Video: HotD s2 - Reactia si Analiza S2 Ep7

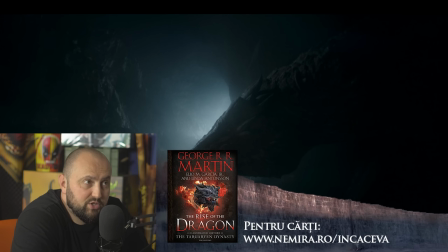(44:50)
Și poate și asta e o alegere pe care au făcut-o ei intern acolo, că odată ce un dragon îmbătrânește, poate cad coarnele.
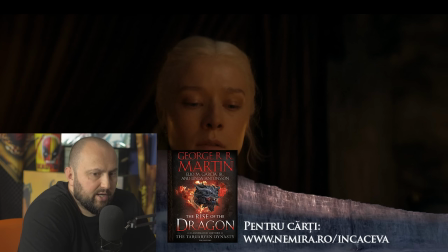(44:57)
Asta e momentul în care reînirea această, știi, acest dark night of the mind. Shit, what the fuck have I done? Pentru că mai târziu, evident, să aibă acel moment de glorie infinită și de yeah, fuck yes, man. E bine când încerci să pui character moments.
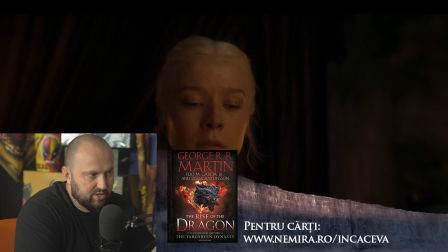(45:15)
Este o tehnică în edit care se numește he looks, he sees, he thinks, da? Practic în care e o serie de cut-uri pe care le faci cu personajul, te uiți la mai întâi arăți personajul,
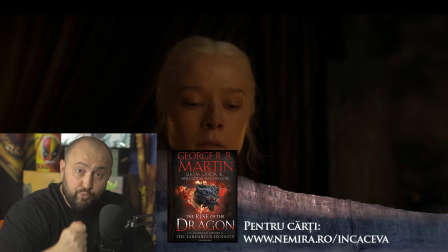(45:31)
arăți ce-a văzut și apoi arăți din nou personajul și îl faci să simtă, adică să transmită ceva. E o tehnică foarte utilizată mai în cinematografie pentru tot ce înseamnă character building moments, este esențial.
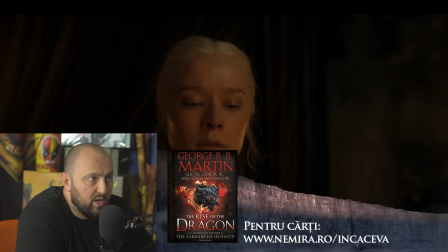(45:44)
Se folosește de 70 de ani aproape de editare video, ceea ce e bine, adică e fain editat și fain formată scena. Poate singura chestie este că e făcut mai mult de spectacol și mai puțin de driving the plot along.
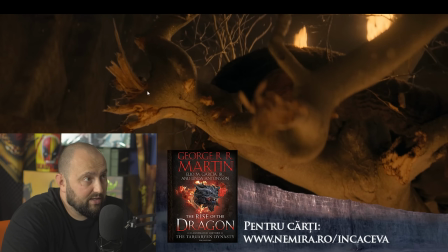(46:01)
Repet, copacul ăsta care e verde aici, lemnul era bun, frunzele nu, dar lemnul bun.
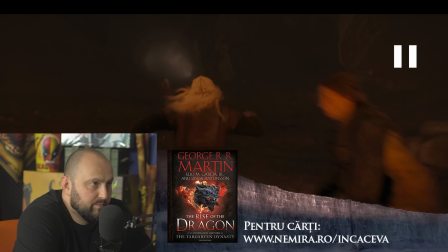(46:08)
Ce caută în peșteră, că n-a înțeles nimeni. Asta e o încercare de one shot aici, mi s-a părut drăguță chestia asta.
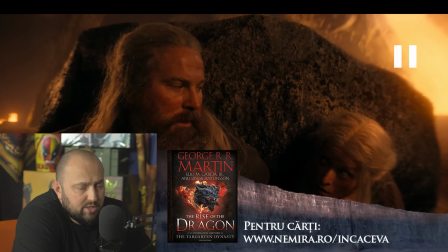(46:15)
În același timp încearcă să arate și violența unui dragon, doar că noi știm deja cât de violent e așa puțin amestecată faza asta cu uite dragonul care mai face ceva, e dragonul medieval, știi?
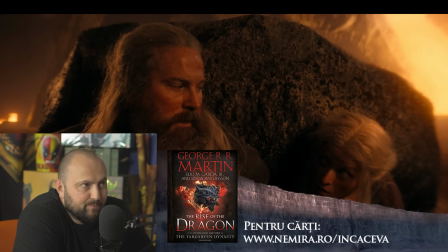(46:34)
E ok, putea să iardă pe toți din prima, adică la dimensiunea lui.
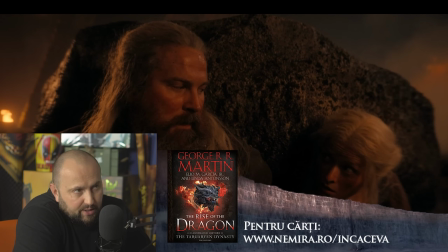(46:40)
Considerați că trebuia să fie mai mare decât Drogon de două ori, dar nu e, da, așa trebuia. Era suficientă scena asta.
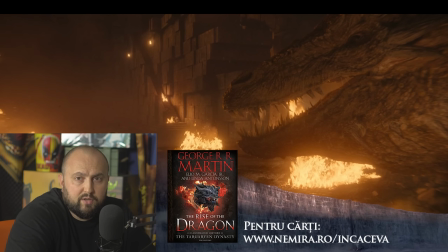(46:46)
Scena asta în care Hugh, dar din nou, de dragul spectacolului a fost mai mult,
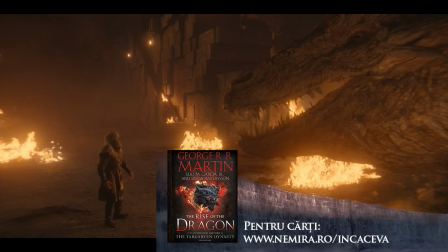(46:52)
dar scena asta în care Hugh se confruntă cu Vermithor și îl pune în gardă și spune fuck you, motherfucker,
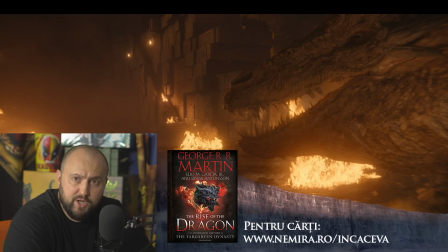(46:59)
I'm here, my mind is sharp enough, era suficientă. Toată nebunia asta cu dragonul care a mâncat pe toți, de ce, ca să ne arăți că
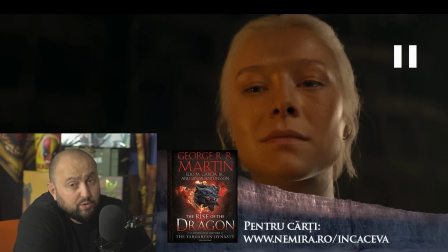(47:09)
aici a swelling theme of the target of Rhaenyra. După toate dubiile pe care le-a avut, avem acest moment de glorificare. Repet, e ok. Overall, ok. Toată scena asta de a râs puțin și în reacție, mi s-a părut faină.
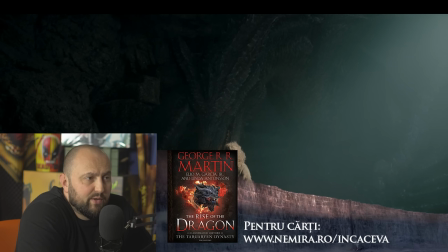(47:24)
Modelul lui Silverwing îmi place. Practic ei, pentru cine nu știe, Vermithor era al lui Prince, al lui King Jaehaerys și ăsta era al lui Queen Alicent. Da? Cei părinții lui Viserys, cum ar veni. Cei cuplul ăsta de dragoni.
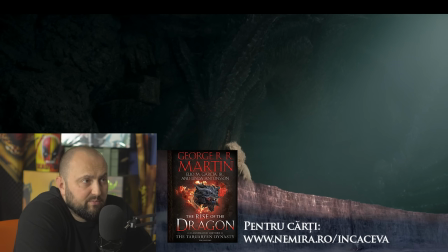(47:40)
E drăguță, e interesant, a fost drăguță și scena, el împiedicatul și toate astea și cum, așa mai departe. Cute, unul a ucis, dar asta e mai veridică la nivel de claiming a dragon decât cealaltă.
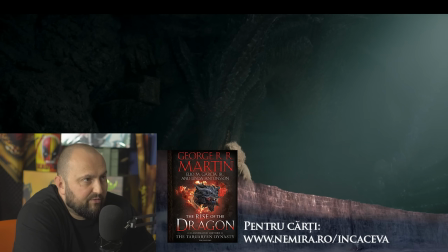(47:54)
Acum, că a simțit că e frică, că e femelă și de aia l-a apreciat mai mult, că era un om bun, doesn't matter, nici ei nu explică prea mult, dar this was the scene.
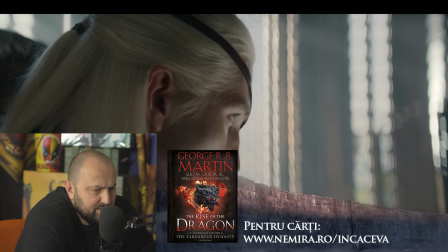(48:07)
Aici spune că Tessarion just took to wing. Nu mai țin minte dacă și în carte era așa. Cred că totuși Tessarion era suficient de mare. Pentru că eu spun ca și cum Tessarion este foarte, foarte mic. E cât era Drogon în scena din Meereen.
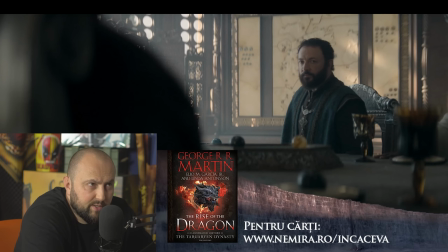(48:20)
Dar pe cum a jucat scena, în schimb, cum se uita așa, știi, era puțin fuck is going on. Și privirea asta între cei doi, ca și cum I told you to tell him.
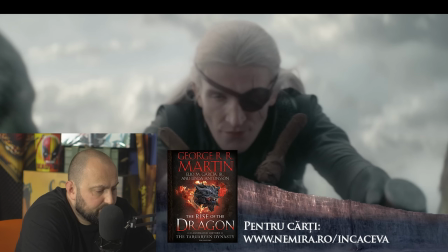(48:28)
Acum urmează cea mai interesantă scenă, unde o chilă, zici și Haiganul, da?
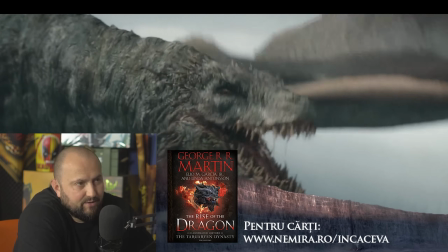(48:34)
Vede de la o distanță de, nu știu, 5 km, 6 km,
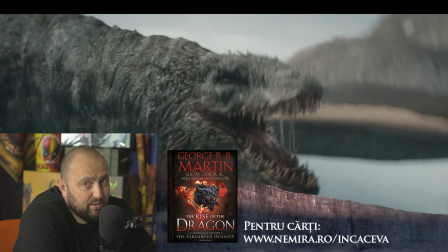(48:40)
vede exact ce se întâmplă în partea aia și o ia înapoi.